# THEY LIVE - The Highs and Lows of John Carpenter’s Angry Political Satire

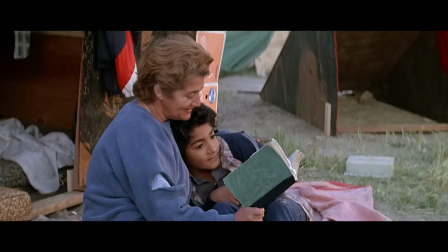Carpenter is clearly criticizing the culture of excess and greed that had run rampant throughout the 80s,
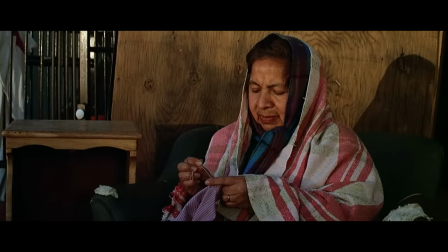and the real-world struggles depicted in the film, especially in its first act, are serious business.
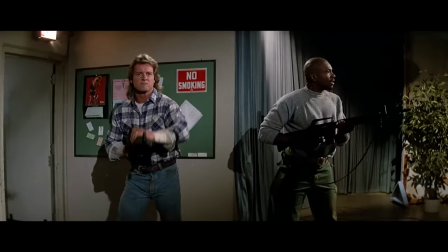But in execution, Carpenter isn't taking anything seriously.
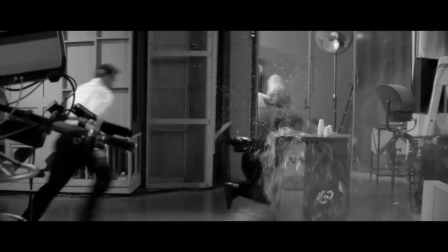This is silly, sometimes campy, satire that uses sci-fi action as a way to blow off steam without dismissing its real concerns.
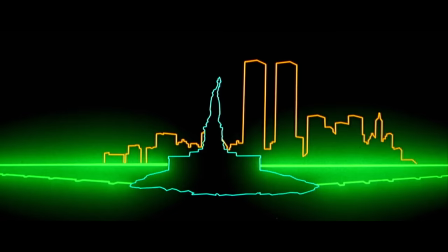Really, the Carpenter film that they live has most in common with is its opposite coast predecessor, Escape from New York.
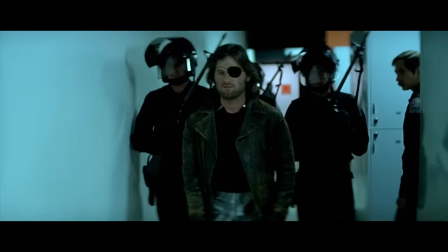In his 1981 film, Carpenter uses a freshly de-Disneyed Kurt Russell to play absolute stoic badass Snake Plissken,
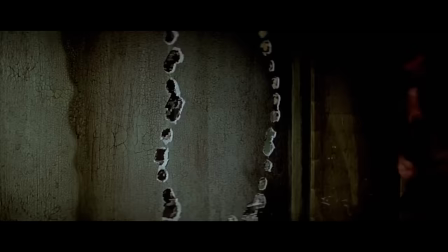dropped into the worst place on earth,
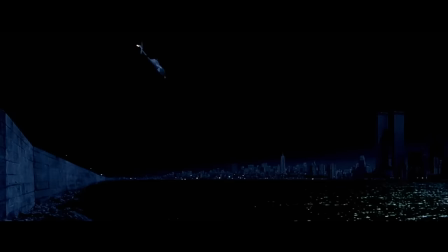as the United States' escalating crime rate has pushed an authoritarian government to simply lock the problem behind an island-wide wall.
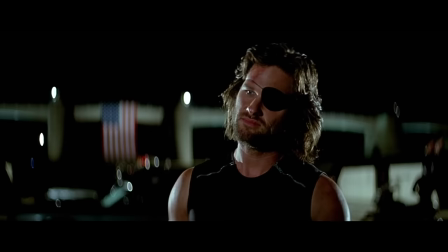New York is played much more seriously than they live, but the satire is still there,
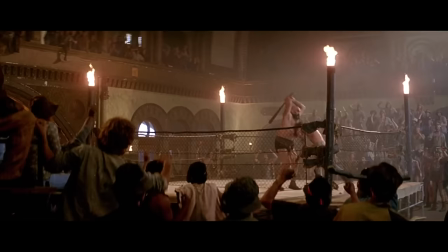poking and prodding at governmental control and the denial of human rights beneath a gritty and extremely cool thriller.
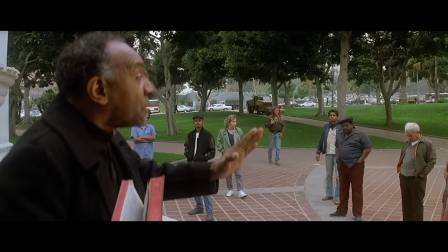And much like the end of Nada's Journey, we'll get there in a minute, the only solution is nihilistic destruction.
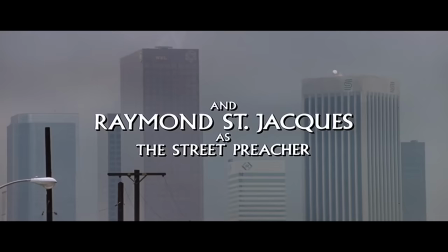Seven years later, Carpenter was done hiding the message.
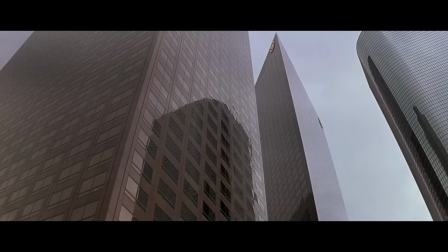A lot of They Live was shot on location in Los Angeles, placing Nada's Journey at the feet of corporate skyscrapers and around Skid Row,
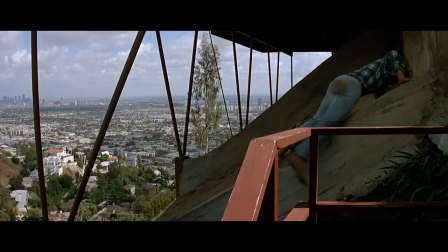constantly reminding viewers of how the homeless and the powerful literally live side by side.
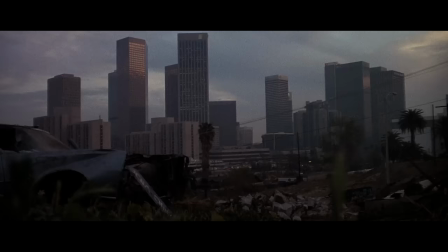And having the downtown LA skyline and view throughout the film not only adds a lot of production value to a clearly low-budget movie,
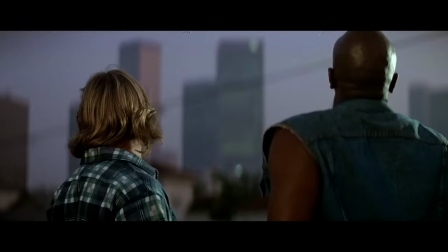but also keeps viewers' minds focused on Carpenter's critique. Structures of power that tower over everyday life.
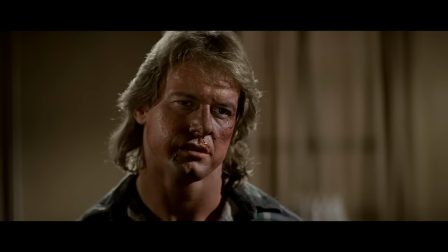But before we go any further, I need to talk about Rowdy Roddy Piper, who first met Carpenter at Wrestlemania 3.
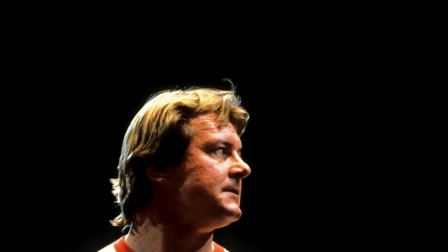Please allow me the increasingly common pro wrestling tangent. Piper's career began in early 1970s,
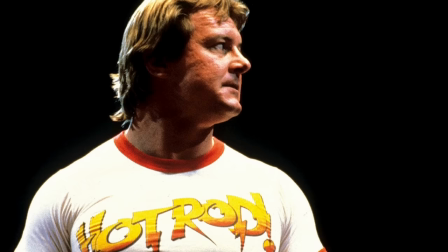establishing himself as a major heel in every promotion he joined until becoming a star in the WWF in the 80s.
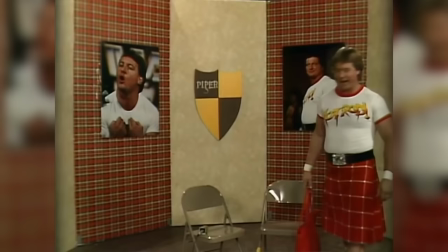And while Piper was fine in the ring, what set him apart from so many at the time was the way the guy could cut a promo.
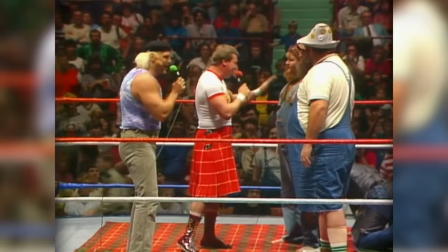Piper was incredible on the mic, with the recurring Piper's Pit segment showcasing his talent as both heel and face.
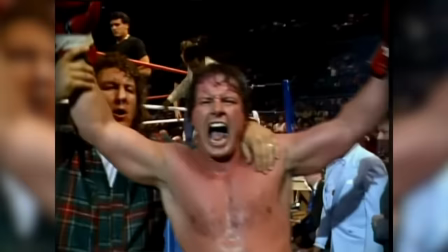And while professional wrestling is predetermined and choreographed, Piper always felt like a legitimate rough and tumble fighter thanks in part to his difficult upbringing,
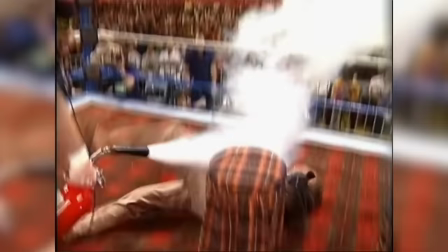school expulsion, and exile from his family at an early age. At a time when crowds believed pro wrestling to be real, it took guts to get heat as a heel.
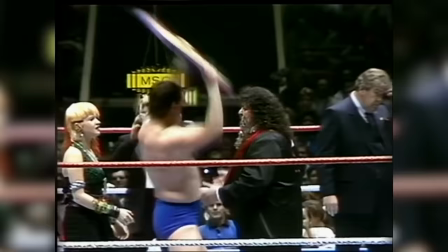Piper was merciless in riling up fans, and was even once stabbed in the crowd in 1982,
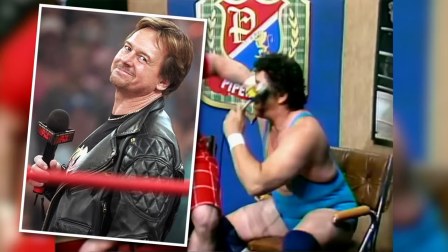leading to Piper getting his trademark custom-made stab-resistant jacket.
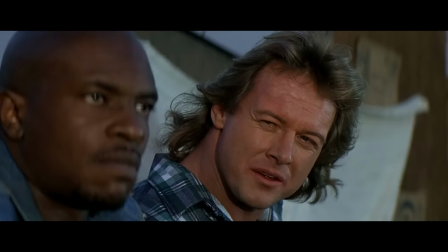There's a real-world weariness to Piper that automatically lends an authenticity to Nata's character.
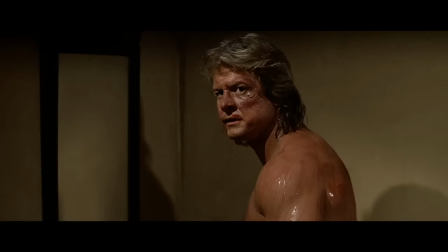The years of bumps and countless gigs on the forehead right there on screen alongside his intimidating muscles.
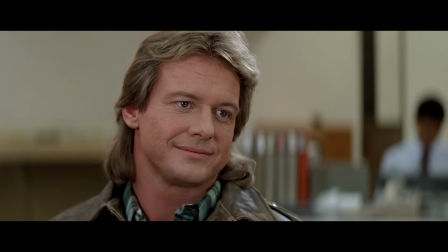Nada, taking his name from the short story but never said aloud here, means nothing. But Piper's real-life adventures add the backstory through visuals.
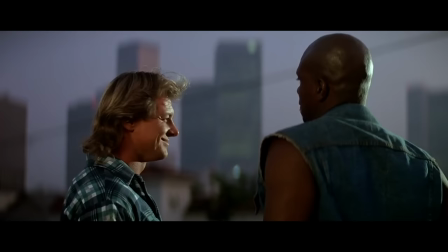But despite not having anything to his non-existent name, Nada is still hopeful at the start of the film.
I believe in America. I follow the rules.
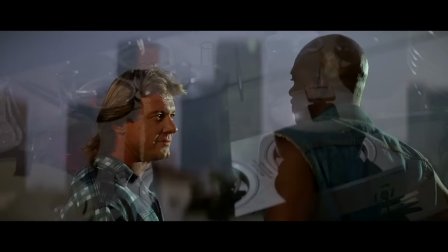Everybody's got their own hard times these days.
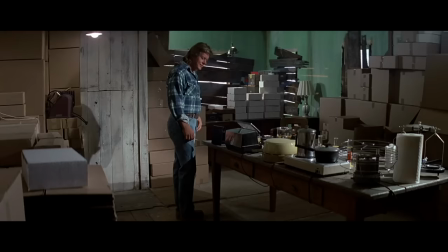And while it's clear there's some sort of conspiracy behind the Justiceville homeless encampment and the church taking care of them,
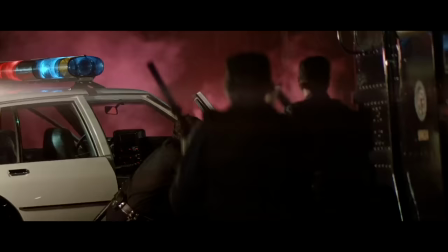he's just trying to make his way. The moment that a massive police raid violently destroys the shantytown is where Nada is forced to confront the truth,
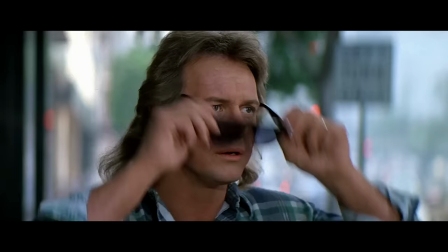putting on a pair of sunglasses from the destroyed underground resistance that allows him to see hidden messages everywhere,
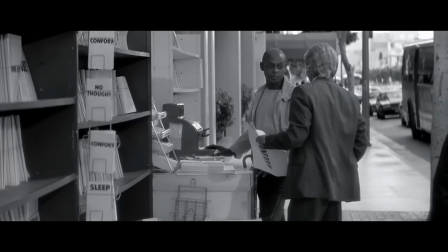hear the constant broadcasts, and see the aliens hiding among us,
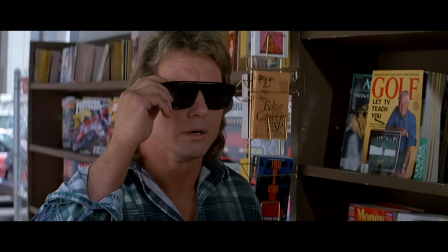complete with very obvious inexpensive masks to make their flayed bug skull appearance for cheap.
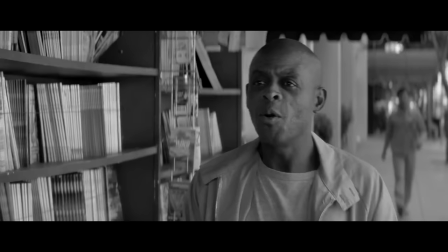The revelation dissuades Nada of any previous hope he had in the American dream,
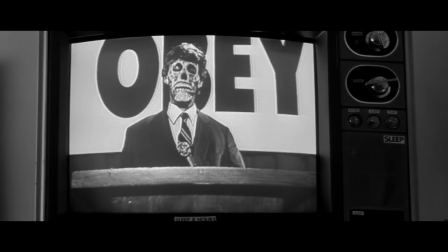a very fast change for a character that was on the opposite end of the spectrum, but it leads to a hell of a line.
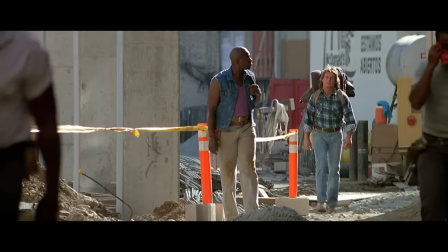There are no limits. It figures it would be something like this.
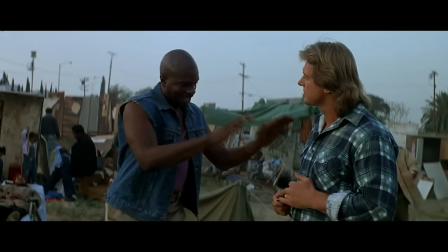Keith David's Frank Armitage in some ways acts as the counterpoint to Nada, Whereas Nada at first believes in the promise of opportunity,
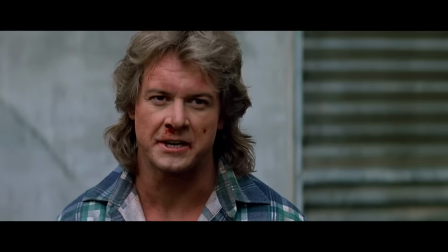Frank has seen too much corruption and disenfranchisement to have hope.